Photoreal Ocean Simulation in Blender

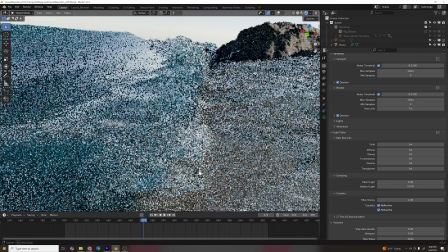(0:15)
In this video, I'm going to show you how I created these renders from start to finish, from simulation with flip fluids,
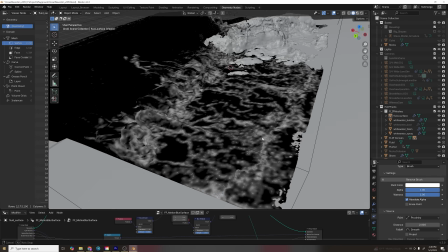(0:22)
enhancing the sim with geometry nodes, and realistic shading, lighting, and rendering.
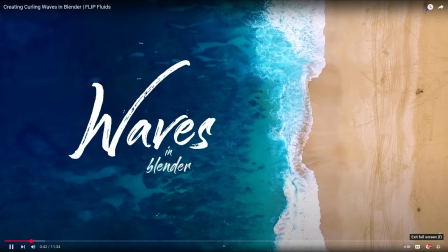(0:28)
First, I had to figure out how to make ocean waves. I followed this awesome tutorial. He did a ton of simulation tests with various conditions to make the best waves.
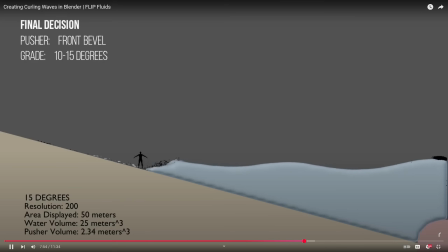(0:36)
So I started from the version that he liked the best. My setup looks like this.
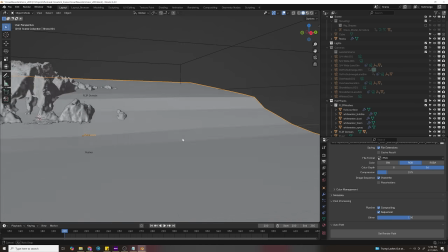(0:41)
An ocean floor that slopes up and then has a little bump near the shoreline to create extra wave action,
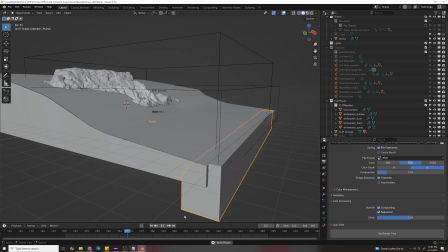(0:48)
and an underwater wave generator that moves up and down at regular intervals.
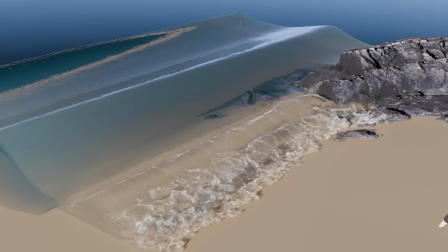(0:52)
I also added a rock because I knew it would help me frame up my shots and hide the edge of the fluid simulation, which is a pain.
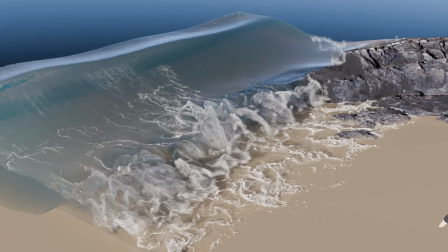(1:01)
You can get my source file on my Patreon, which includes the final file with all my shaders.
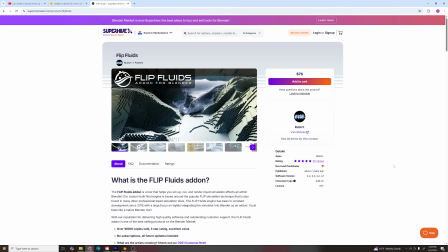(1:07)
Keep in mind, it does require the flip fluids add-on, and I did it in Blender 4.3.
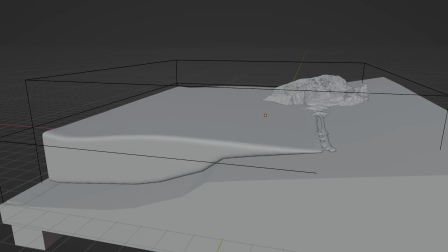(1:14)
I did a few simulations to get the right speed and amplitude for the wave generator.
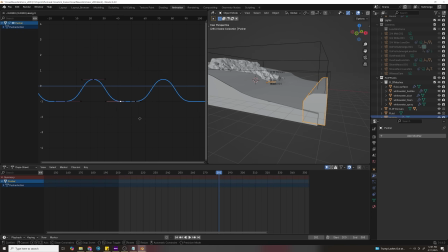(1:18)
I had to add a little pause in between the cycle, or else the simulation would pick up momentum and go crazy.
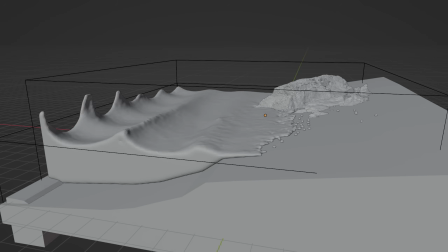(1:24)
Like a second wave would be induced before the first one could calm down. And then there's white water.
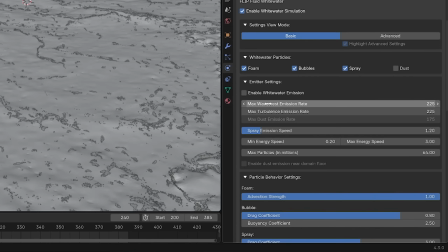(1:30)
I experimented with those settings because by default it wasn't generating enough foam. I turned wave crest emission rate to 225, same with turbulence. And then I also turned up the max particles so I wouldn't max out.
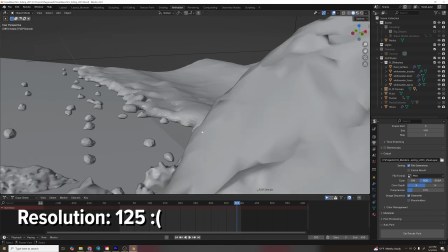(1:44)
You can't have photorealism without enough detail. So I cranked up the subdivisions to 450.
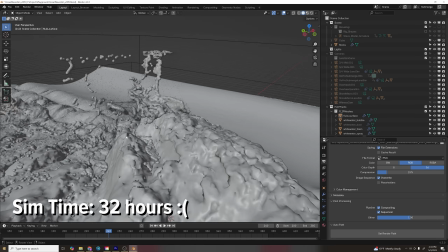(1:51)
I would try to go higher with that and it would look better. As you can see, there's some chunky bits and the fluid droplets.
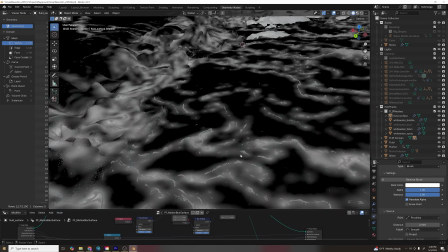(1:59)
But I'm about to show you a bunch of shading and geometry node tricks to improve this result.
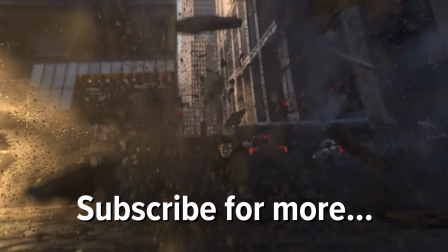(2:04)
If you like this video, give it a like and subscribe for more. Help me reach my goal of 20,000 subscribers.
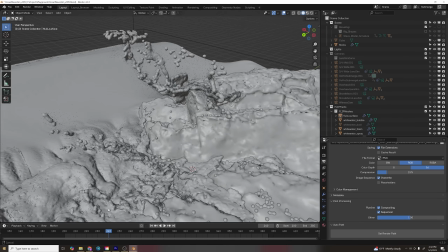(2:11)
The first thing I want to do is get rid of all these individual little fluid particles.
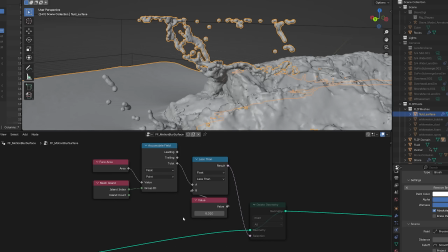(2:16)
After a quick Google search, I found a geometry node setup that deletes mesh islands based on scale. And boom, they're gone. I also smoothed the mesh using this setup, and that helped it have a more fluidy look.
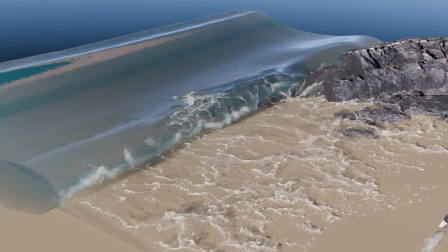(2:32)
Even though I had generated extra foam, it still wasn't a realistic amount according to my references.
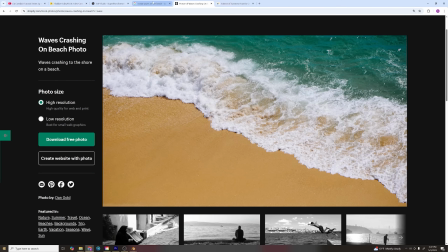(2:39)
As you can see, there's just a ton of foam where the waves meet the shore.
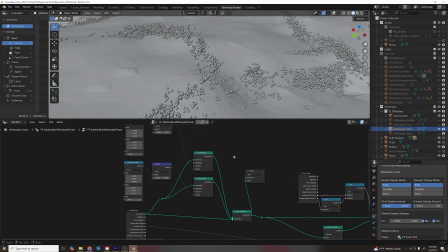(2:43)
So I duplicated the foam particles, and I also did that with the splash and bubble particles with a random offset in geometry nodes. And that gave me 3 times the number of particles without resimming.
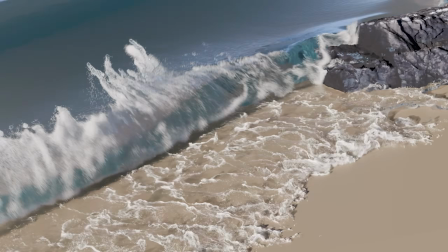(2:57)
It just gave me more density. I also reduced the particle size so it wouldn't be so obvious they're just little spheres.
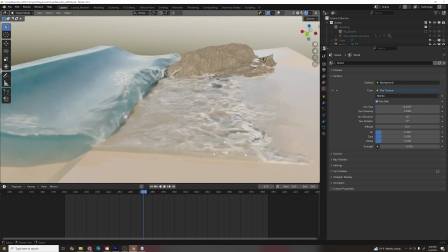(3:05)
Photorealistic lighting is easy these days. I just used the Nishida sky and turned down some settings so it's not so blown out.
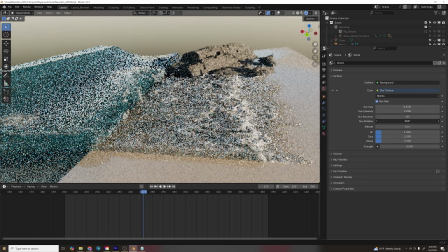(3:13)
I also lowered the sun in the sky and angled it to rake across the rock.
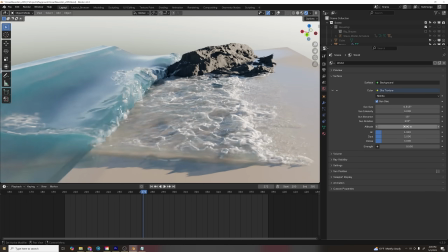(3:19)
I like medium high contrast lighting because it adds interest and it keeps your renders from ending up flat.
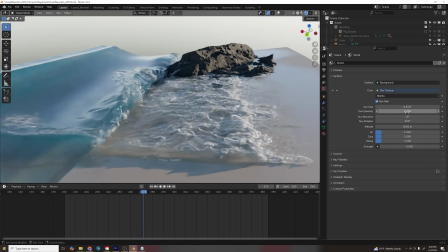(3:25)
And it also distracts from any imperfections.
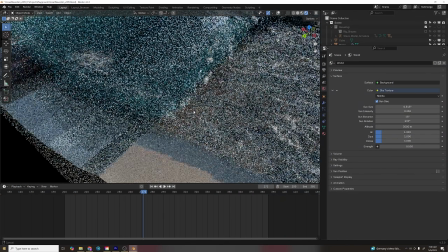(3:29)
I spent a lot of time on shading because I wanted to get my water and foam to look as realistic as possible.
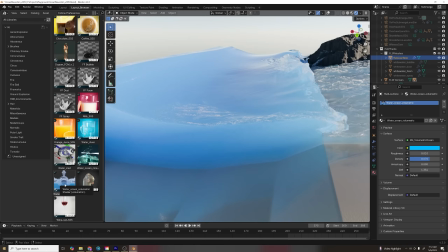(3:35)
For the water shader, I started with the default water shader that comes with flip fluids.
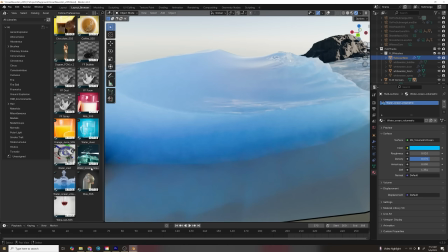(3:41)
It's optimized and it renders quick, but I wasn't totally happy with it.
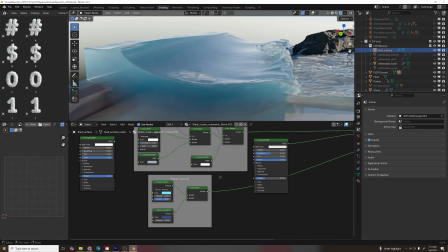(3:45)
So I ended up with a volume scatter slash absorption add shader
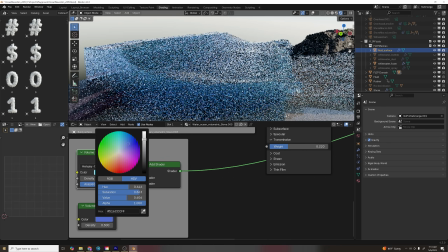(3:52)
where you can tweak the absorption to get the deeper colors and the scatter to get those shallower,
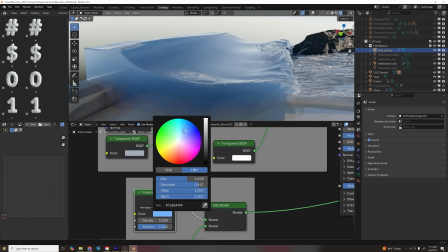(4:00)
brighter colors. So I got this nice blue-green fall off that you see in the tropics. The shallow waves were problematic.
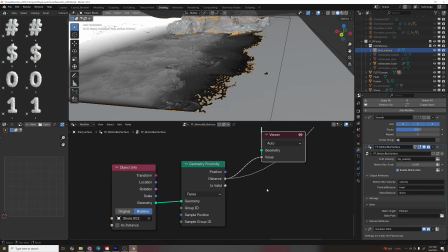(4:08)
So I created a fall off from the shore mesh using geometry proximity,
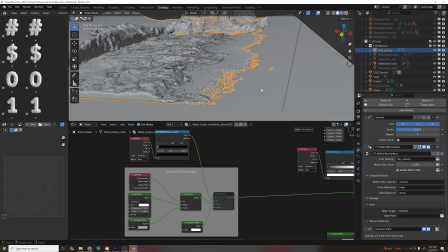(4:14)
and I used that in the fac of a mix shader to make the
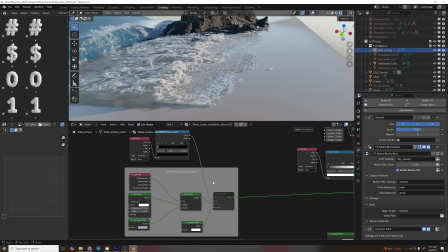(4:19)
fluid more transparent the closer it got to the shore.
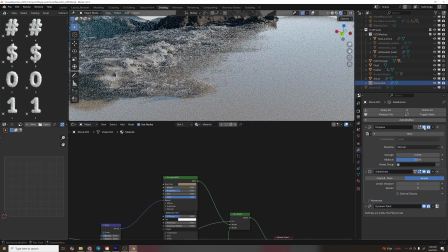(4:24)
I also shifted the shore up just a little bit.
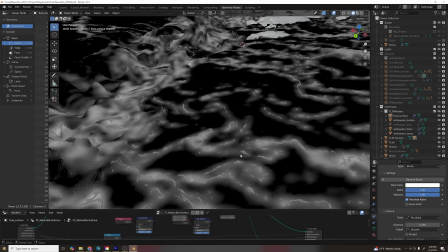(4:27)
I still wanted more foam, so I used the same falloff trick for the foam particles,
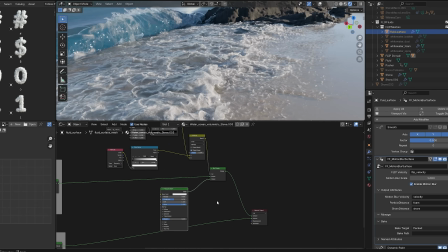(4:34)
driving the fac of a mix shader so the areas around foam particles would be a white shader.
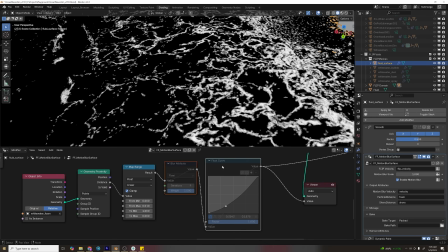(4:42)
I blurred it and multiplied it by the velocity so I wouldn't have little white circles around every particle.
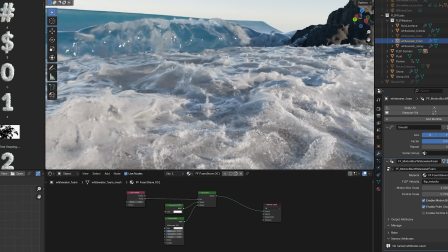(4:49)
And now for the foam and bubbles. If you look close at ocean foam, as you can see, it consists of tiny air bubbles.
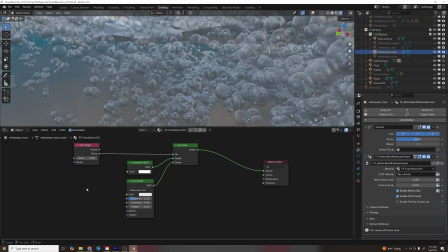(4:57)
So I found a bubble shader. It's pretty simple, and it's really just transparency and reflection. And there was instantly a nice boost in realism.
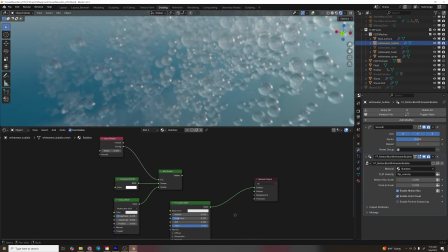(5:07)
At first I had a refractive shader on the underwater bubbles, but they ended up looking like boba, which I then realized they're just air. as well. So I slapped the same bubble shader on them and they instantly looked like bubbles.
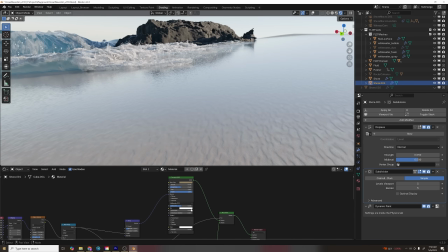(5:21)
For the shore, I gave it a nice sandy color and subtle noise displacement,
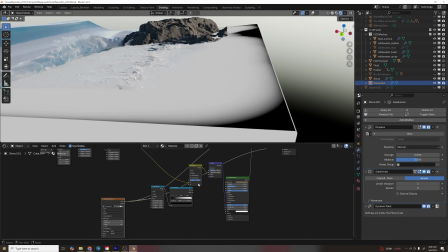(5:26)
and I also made a fall off based on the distance from the water
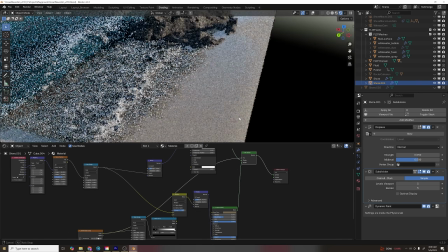(5:30)
using dynamic paint to make it darker and more reflective closer to the waves,
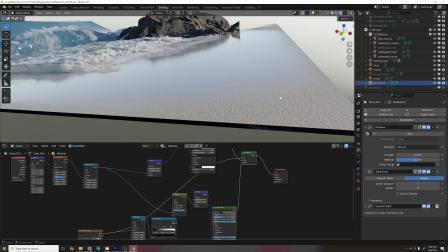(5:36)
and that really helped blend it with the water.
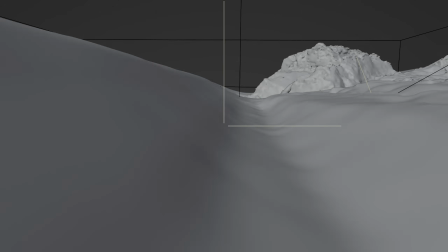(5:40)
I tried out a few camera angles, and I discovered this GoPro style looked pretty cool.
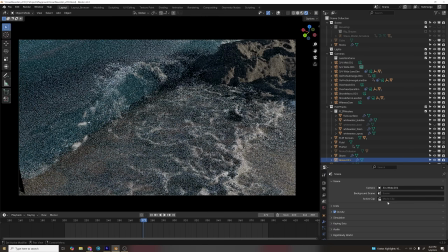(5:46)
The others I left static because I didn't want to detract from the motion of the waves with a ton of fancy camera movement.
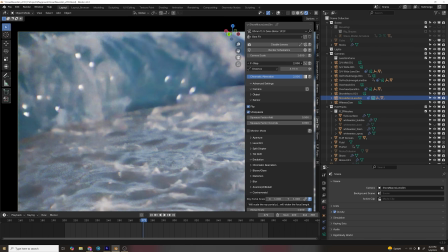(5:52)
I did use the lens sim add-on for some of them so I could get some natural bokeh, chromatic aberration, vignetting.
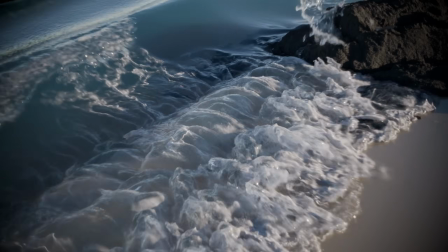(6:01)
It's really nice. It just takes longer to render.
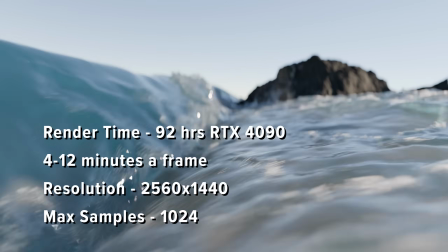(6:05)
All these renders altogether took 92 hours on a 4090 at 2560 by 1440 resolution.
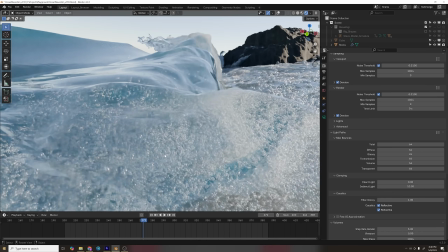(6:13)
When you render a lot of volumetrics and reflections, overlapping refractions and stuff, you want to crank up your bounces.
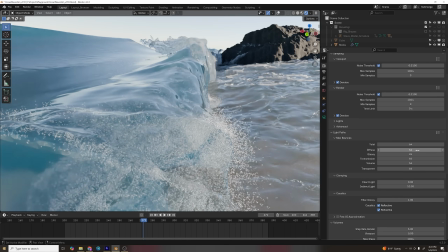(6:22)
So I set them to 64 for almost everything.
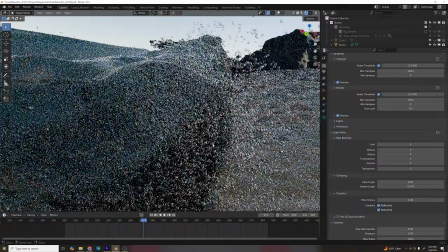(6:27)
If you don't turn up your bounces, you'll get these dark little bubbles underwater because they just are not getting any light rays.
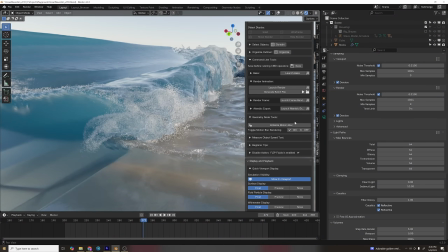(6:34)
Another couple of things with rendering flip fluids, you'll need to click this initialize motion blur button for motion blur to work. And then you should render through the command line render in flip fluids because rendering through regular Blender was having some glitches and it's a bit unstable.
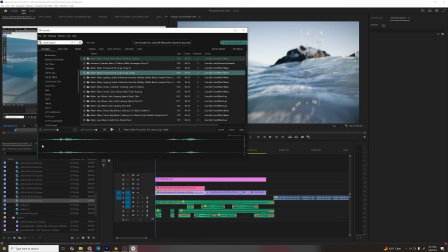(6:53)
In fact, it says so. Finally, I did some sound design using free sounds from Soundly, which is an awesome app. And this was the result.